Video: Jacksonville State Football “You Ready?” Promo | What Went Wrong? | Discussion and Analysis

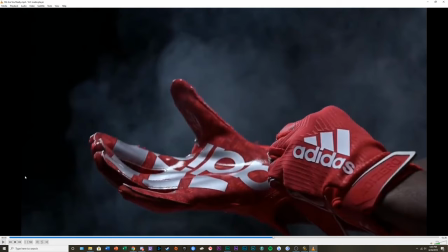2253s
Your average product placement, you got Adidas just plastered right there. That's understandable.
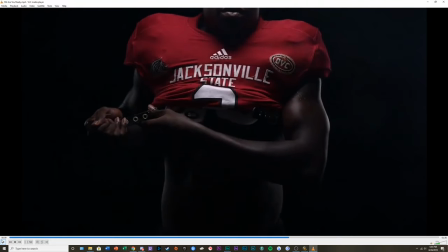2260s
No complaints with this shot. Shot composition wise, it's fine. Don't know if this was a perfect choice as to why they're high. I think most of the light
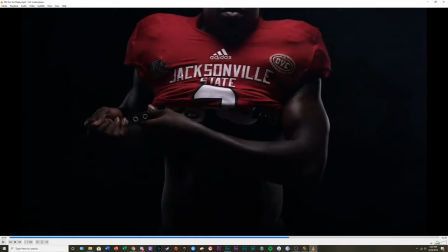2277s
is going on the Adidas logo more so than it is our school logo and our conference logo. And I think that just is a confirmation that we serve our corporate overlords.
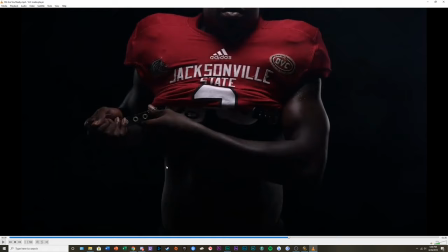2292s
And I feel like, too, a problem with a lot of the slow motion stuff, a lot of stuff needs to be happening to be in slow motion. Like, a lot of my video for the Southerners, there's a lot of slow-mo in there because it was banned. People are moving, people are doing things, the camera itself was moving, so it kind of invites the idea of slow motion,
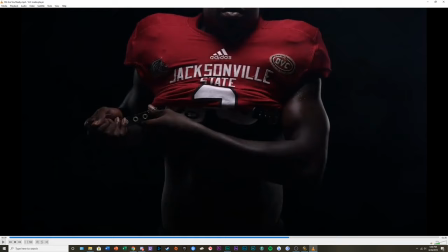2312s
because banned is very action-packed, whether you like to think of that or not. People are moving, people are doing things constantly. Him just kind of buckling up, I don't really think need warrant slow motion, him gearing up for the game.
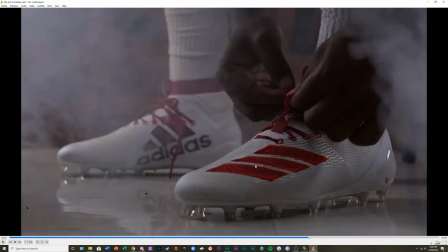2335s
I think the focal point in this shot is completely wrong. If the whole, blatantly, because we'll see it at the end, there's an Adidas tag at the end of the end of the video. This was also to help promote Adidas, to promote the brand.
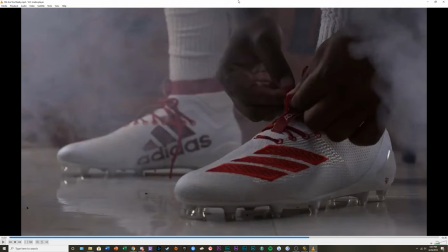2354s
The foreground should have been out of focus, and the background with the very blatant Adidas logo should have been in focus. That should have been your focal point there. The focal point should have been reversed in this one, because
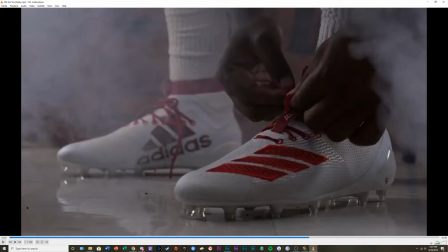2371s
if they're trying to put forth a product
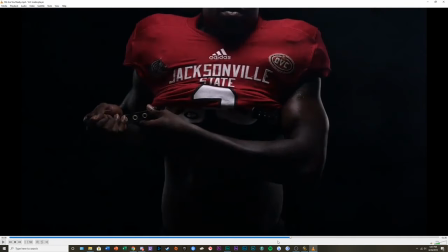2375s
like they were in these previous shots, like having most of the light on the Adidas here,
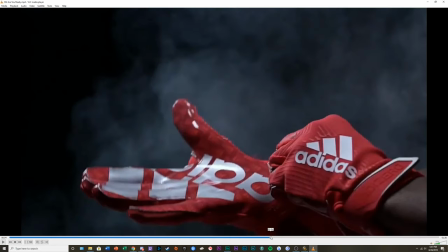2382s
very blatant Adidas there,
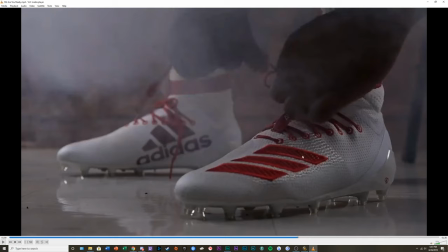2386s
we're not interested in this gentleman tying his shoes. We're interested in seeing the shoe and seeing the big Adidas logo on it. So I think the focal point should have been reversed on here.
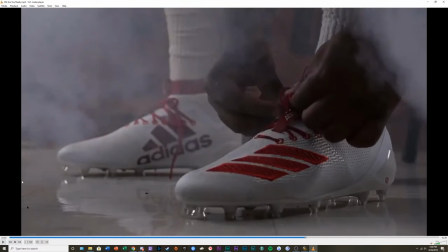2402s
And also to tying, and here's a tip as well to show. I want you to go back, whoever created this or anyone who's watching along at home,
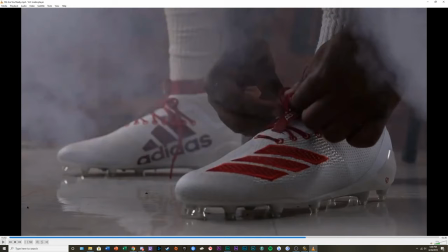2416s
go watch montages and slow-mo stuff of people gearing up, of athletes gearing up, of superheroes gearing up. The shot that they show is always at the end of the action.
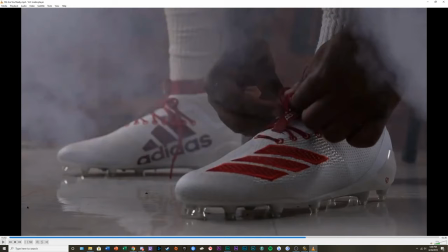2432s
So this gentleman should be finishing tying his shoe, and the shot should start when he's just tightening the bow of his laces and then removing his hands and standing up almost.
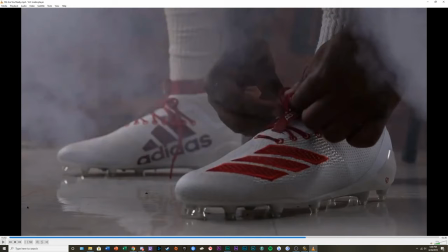2450s
That's where the shot should start. So, because again, we're thinking of this now because it went from a weird artsy piece to a hype video towards the middle, and now it's just an advertisement.
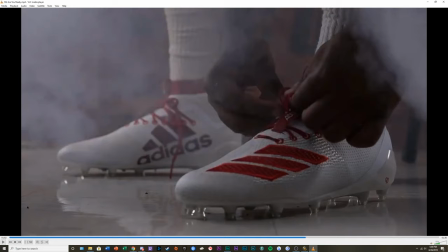2464s
It's an advertisement for Adidas. We have to think about that now. I want to see the shoe. I want to see the product you're trying to put forth to me. And if this gentleman's hand is in front of the shoe that's in focus,
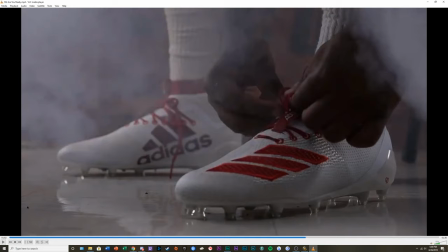2483s
and the shoe towards the back that we can see more of is not in focus, then we're going to be drawn to look at the shoe in the foreground. And his hand is covering it up. We want to see him lacing up the shoe. I get that. I understand that shot. But it should be starting at the end of his motion.
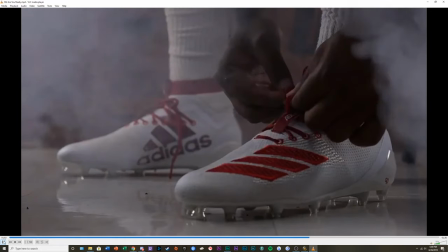2498s
So let's see where the shot ends. Yeah, okay.